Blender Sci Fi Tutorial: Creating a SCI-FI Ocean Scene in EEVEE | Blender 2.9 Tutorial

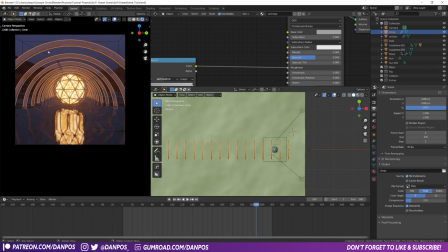2237s
To kind of make this scene pop a bit more, if you do want to, if you don't like this kind of like flat look, you could make this metallic,
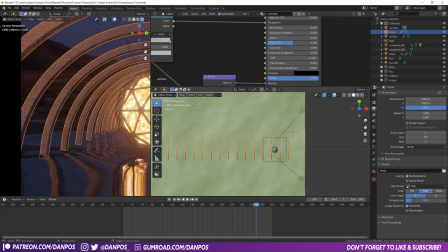2247s
and I'll have this like the metallic look on it. You might want to then bring down the roughness to make it a bit more of a shinier metal,
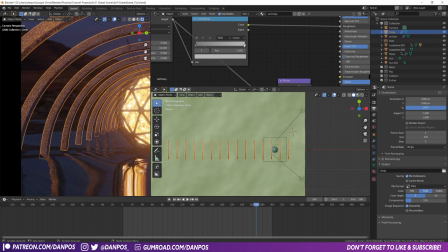2258s
kind of like this.
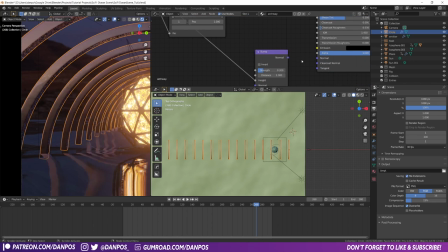2265s
And then maybe get rid of the bump altogether, or have it but just reduce the strength,
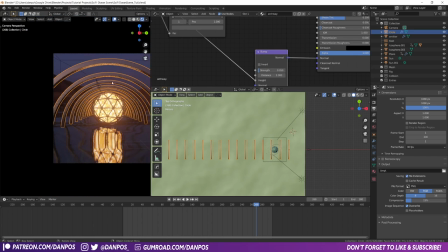2274s
maybe to about there.
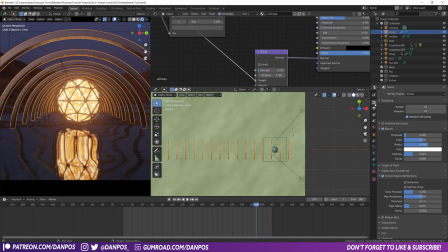2275s
And then one thing that we can do to really make the scene pop is if we come under the render properties and come down here to color management, we can under look set this to sort of high contrast, medium high contrast, very high contrast,
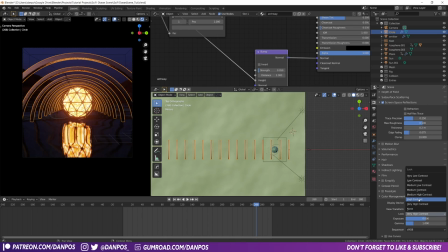2292s
and that kind of just adds kind of a like a nice dynamic filter to it almost. So then if we rendered this out now, if we played it through, hit render, render image.
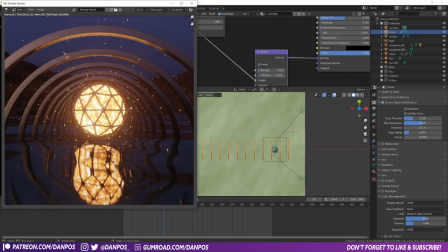2305s
So you see now that we've got the kind of the orb in the middle, it's reflecting quite nicely off this metallic. And then we've got the particles which are reflecting in the water. But yeah, that's everything.
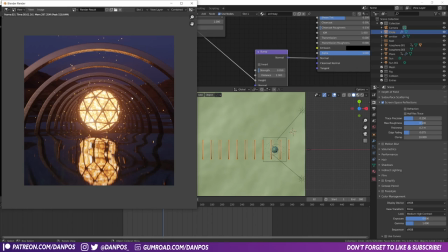2317s
If you like this video, it'd be great if you could hit the like button to let me know. Leave a comment if you think you're gonna follow this tutorial, and you can share that with me on social media with my links below. And if you want the project files for this, they are available on my Patreon along with the files for all my other tutorials.
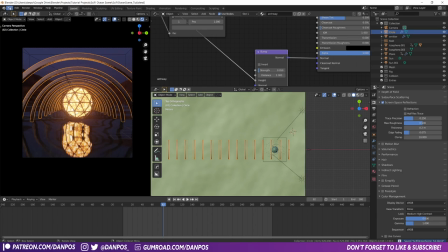2331s
Again, the link for that is in the description below, and I will see you guys in the next one. Bye!